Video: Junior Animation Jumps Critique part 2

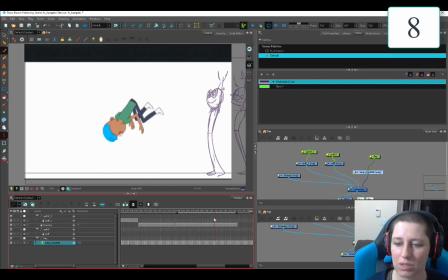You could get a little bit more movement in the arms. But, like, it's so fat. You can't see it, so who cares? Maybe just get a little bit more tuck. So, he's saying about an even amount of tuckness. So, here, from here to here, like, maybe start tucking him in.
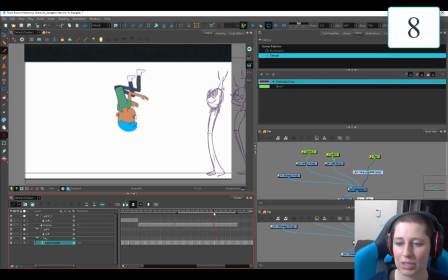So, bring those knees in a little bit sooner so that they match up here a little bit. And here he just kind of, like, lowers to the ground. Let's just take that frame out, too.
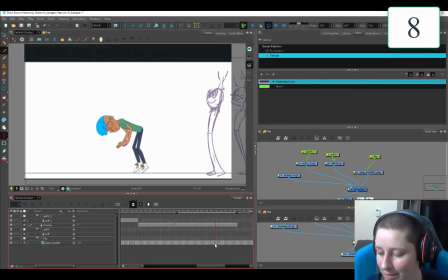It's just gentle. Boop. Yeah, this is feeling more punchy. So I just took out three frames. And I feel like that's getting a little bit more punch. And flip. Christy Cunningham. Like it.
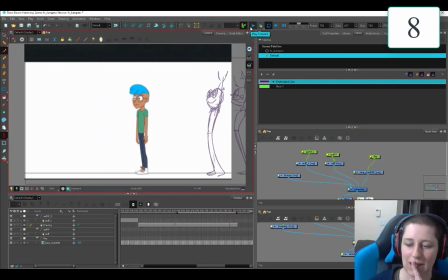Yeah, if you just like pop out three frames and just tighten up a few little nitpicky bits. Feeling pretty cool. Pretty cool. So this guy's doing a hop, but he's getting jump.
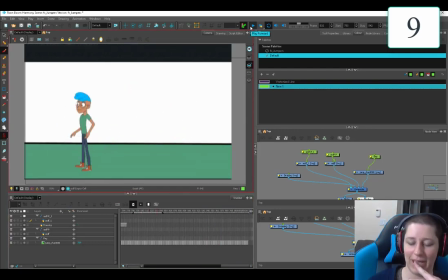Magic. I think there's some fun pieces. His legs are growing. See how his legs are getting longer? So we...
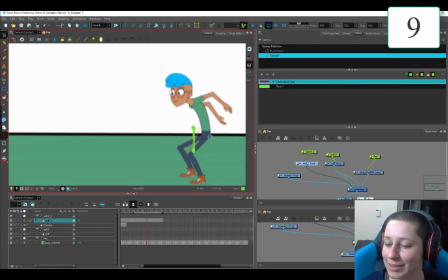So let's copy paste and make... No, you won't be able to see it. So you can see he's growing by that much. It is some weird bone growth.
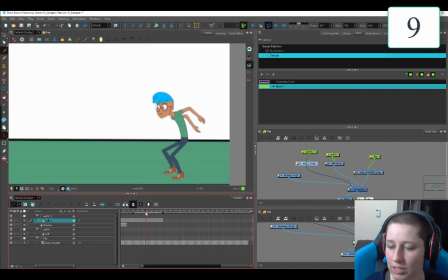Weep. So you want to bring, as you bring these knees, you want to bring him more this area. All right, so this, from here to here, he's not actually pushing off. So there needs to be something between here and here. So here's his feet.
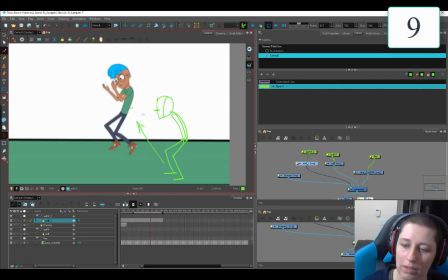Let's just draw, actually, let's just draw a little dude here. I would have a frame in here where he's pushing off.
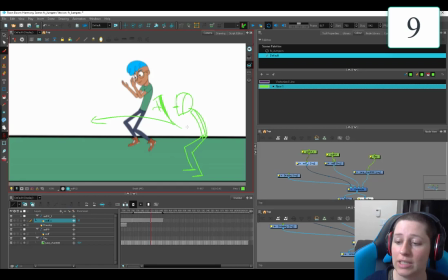And if he's going that far, he needs to really dig deep.
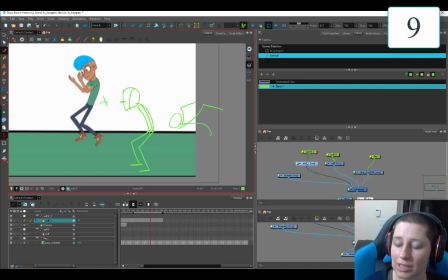So he's probably going to need like a real crazy like frame like this that then
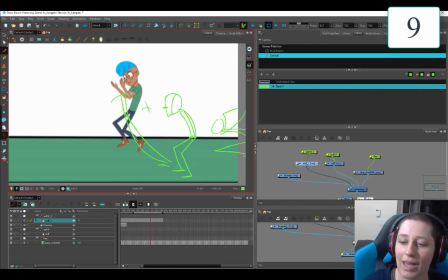goes into a big push off like that with like full arms and everything. But there needs to be some kind of motion of the character that's pushing him off the ground.
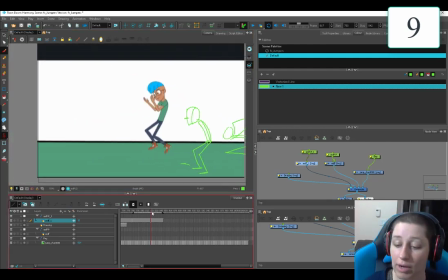Otherwise, he's just flying out of the off the ground. Doot, doot, doot. Get those arms swinging around a little bit. See, this is a nice pose for it going into the landing.
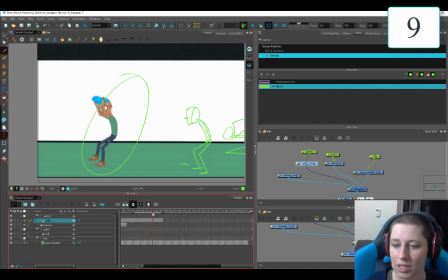It needs one of those back here. So this pose here, you need a mirror pose here. So straighten this guy out. Give him some real push power. And this is a place where I feel like this floof is justified in its velocity.
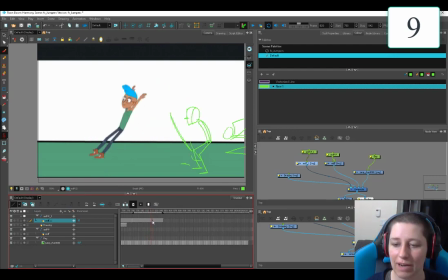Because he's really got a big jump going. So his hair is going to... come in for landing separately. It's a little bit hingy here, so I wouldn't have it like slowly rotate like that because it looks a little bit hingy. So maybe from here, just play around with the timing a little bit, put in fewer frames,
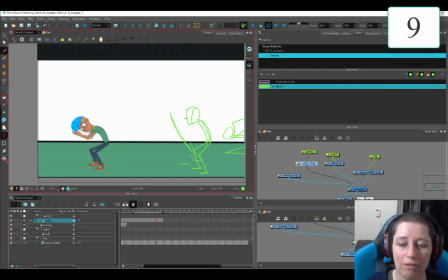and then you can have like a very slow out from here, have it settle in like that, just so it doesn't look so rotatey. You don't just have to rotate everything. You can skew, you can squish, you can add a deformer in there, and that'd give you some fun opportunities.
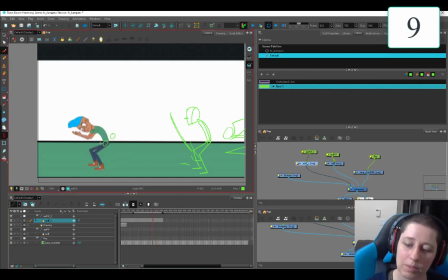And here's another place where pelvis, and then the pelvis stops. So you're going to want to continue on and then bring it up. So get those arcs in there where you can have the, like the hair is overshooting,
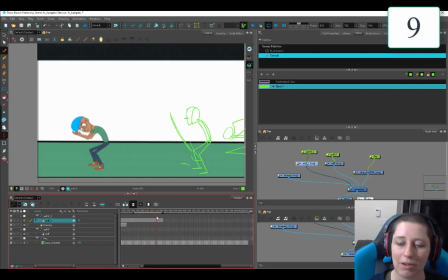but the whole body should be because you just slammed into the ground and then he stays stock still while his hair moves around. Those arms are going to come in and settle a little bit. He's going to keep moving in this direction a little bit. Just keep that body alive and then bring it up. Yep. All right, so here we have a bear trap.
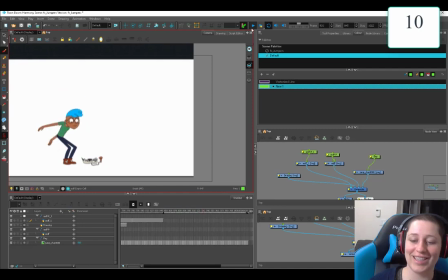I like that you've got a little bit of a story. And he's looking at it. He doesn't have those, like, weird eyes that just stare off into the middle distance.
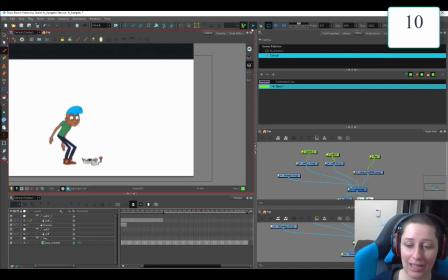This is a dictionary case of what we call floaty animation. Everything's very gentle. Your art, like, things are just flowy, but it's if everything is flowy, nothing is flowy. Like, you gotta have that contrast in there.
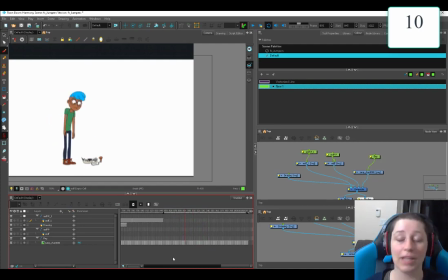So, what I like to, for something like a jump, unless it's a ballerina, I like to go for more punchy animation. Let's see where we can punch this up.
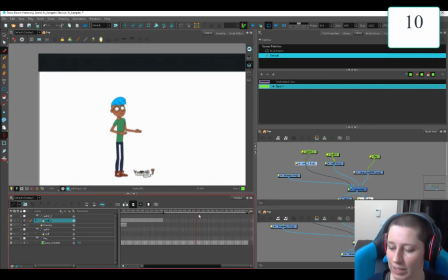So here he's got, we got some places where we can really nail some nice poses here.
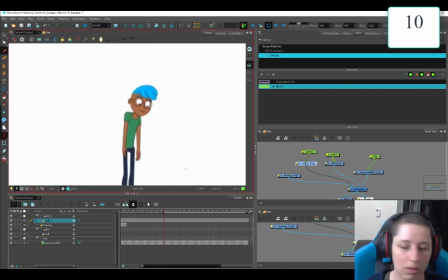So here I want you, actually a lot of you.
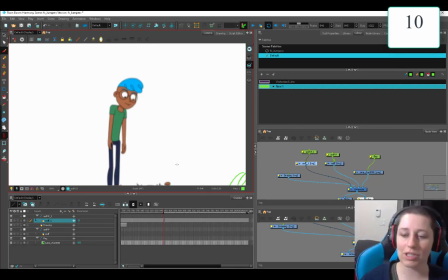So I've mentioned life drawing. This is where this is going to come in handy. All of you guys need to get some shoulders. Shoulders are real hard, and I want you to get some practice in. So if you're slouching like this, your shoulders are gonna fall like that.
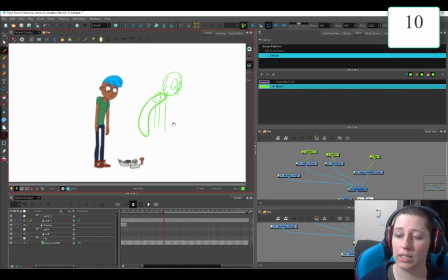And so there's this, he's looking down. Yeah, this looks more slouchy than that. It's just because it's you're getting that. Whenever you can get that, like, nice shoulder, it always looks so nice. I like that. I like that in a shoulder. And, like, it just feels so slouchy.
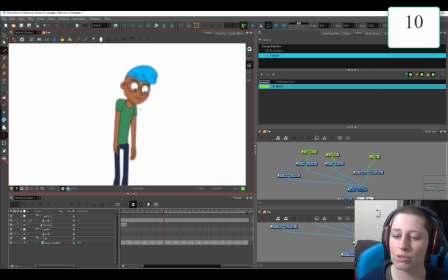Because you've got some weird Quasimodo shoulders going. Like, this one is much bigger than this one. Your neck is kind of slumped down into the chest. Like, I think your neck hole should be up here.
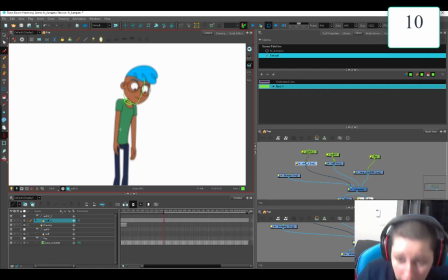So don't be afraid. Your head can go right down there over the front of the neck. So don't push the neck down. Just bring the head down. That's fine. Head can go down there. So I think it's...
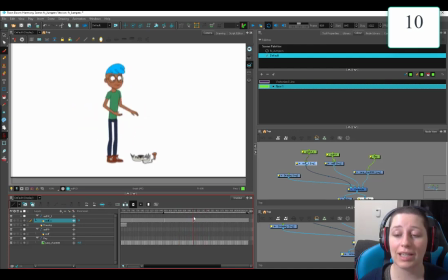like, if you decide, okay, I'm going to get a nice antic up, keep this in the middle.
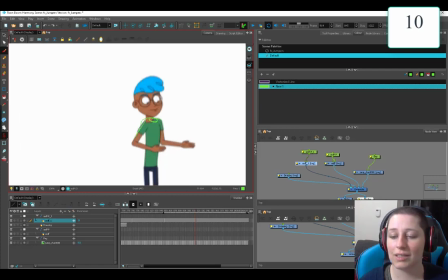You see, if I draw that, like, his neck is just kind of going on a little field trip around his body. So make sure to keep that neck centered in his little torso pod here.
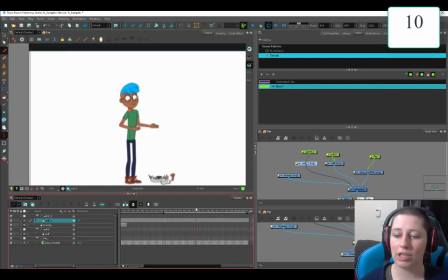So this slow antic up, I don't think that's a bad thing. You're like, okay, I'm going to go slow and then fast. Because then you're going to get your contrast. So having a nice slow start, not a bad thing. Then you got a little bit of a quicker down here. So let's just start pulling out keys.
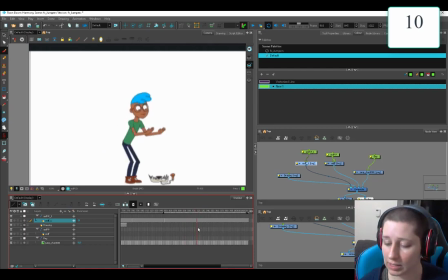I think you just have too many down. So let's see. So, like, a bunch of those. Let's see. Let's make these bigger. Boop, boop, boop, boop.
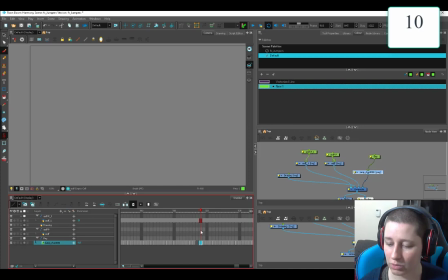Sorry, I'm just going to get rid of this one. I'll fix the exposure in a second. We got two of those. This is probably on twos, and I'm just, like I said, I might have added or dropped some frames as I was switching around.
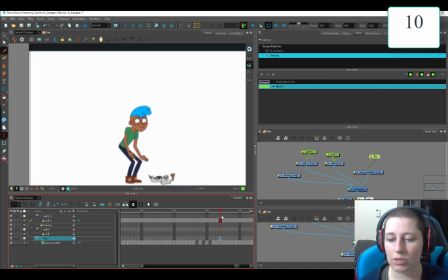And then here, okay, here we've got some slow, slow, slow. And then there's a big tick, tick, tick. It just got a little bit uneven there. So let's just mink, mink, mink.
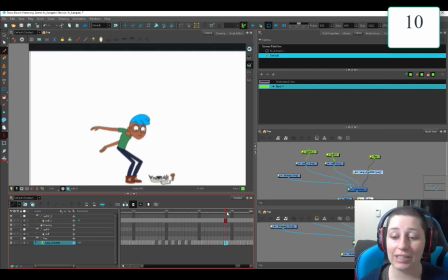I'm just going to take out all those. And then I'm going to leave in this stuff. So he's going slow.
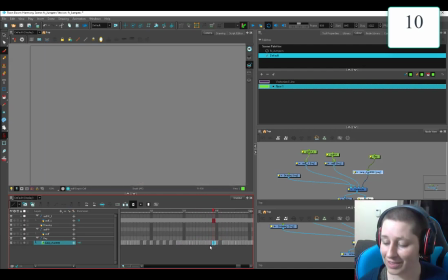No, maybe I'm going to take out some. There's just so many. I'm going to change that hotkey.
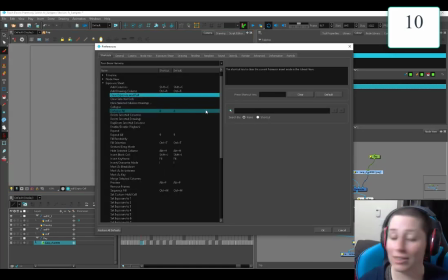Clear exposure and pull does not have a hotkey, so I'm going to add one because it needs a hotkey. Let's try something. Control plus. Sure, that works.
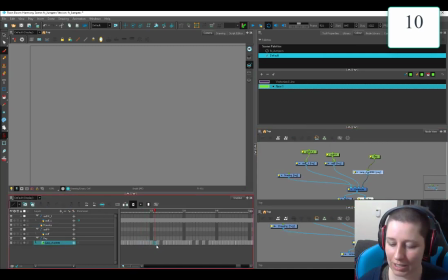My hand is right there, so control plus is now my new hotkey because that needs to go faster.
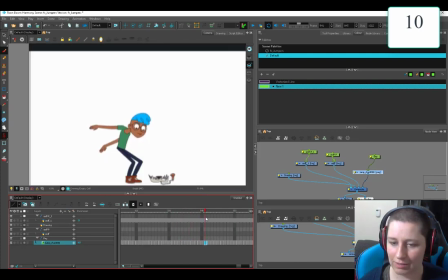And then we've got some weird hand flip, flip, flip, flip. Just the hands moving. We don't want that. Let's get rid of those. He's so squat here. I love this pose. He's just, it's so graphic how you just snapped his back. I like this. This looks really cool.
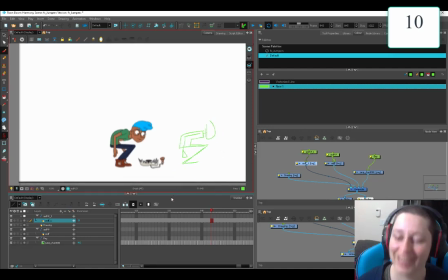This is some cool stylized, like, 100% on that pose. Love it. Snap. So then he's slowing out again. See, everything is just, there's just too many frames.
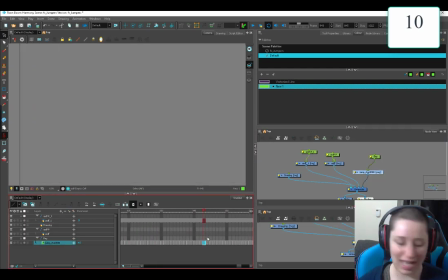Just get rid of half of them.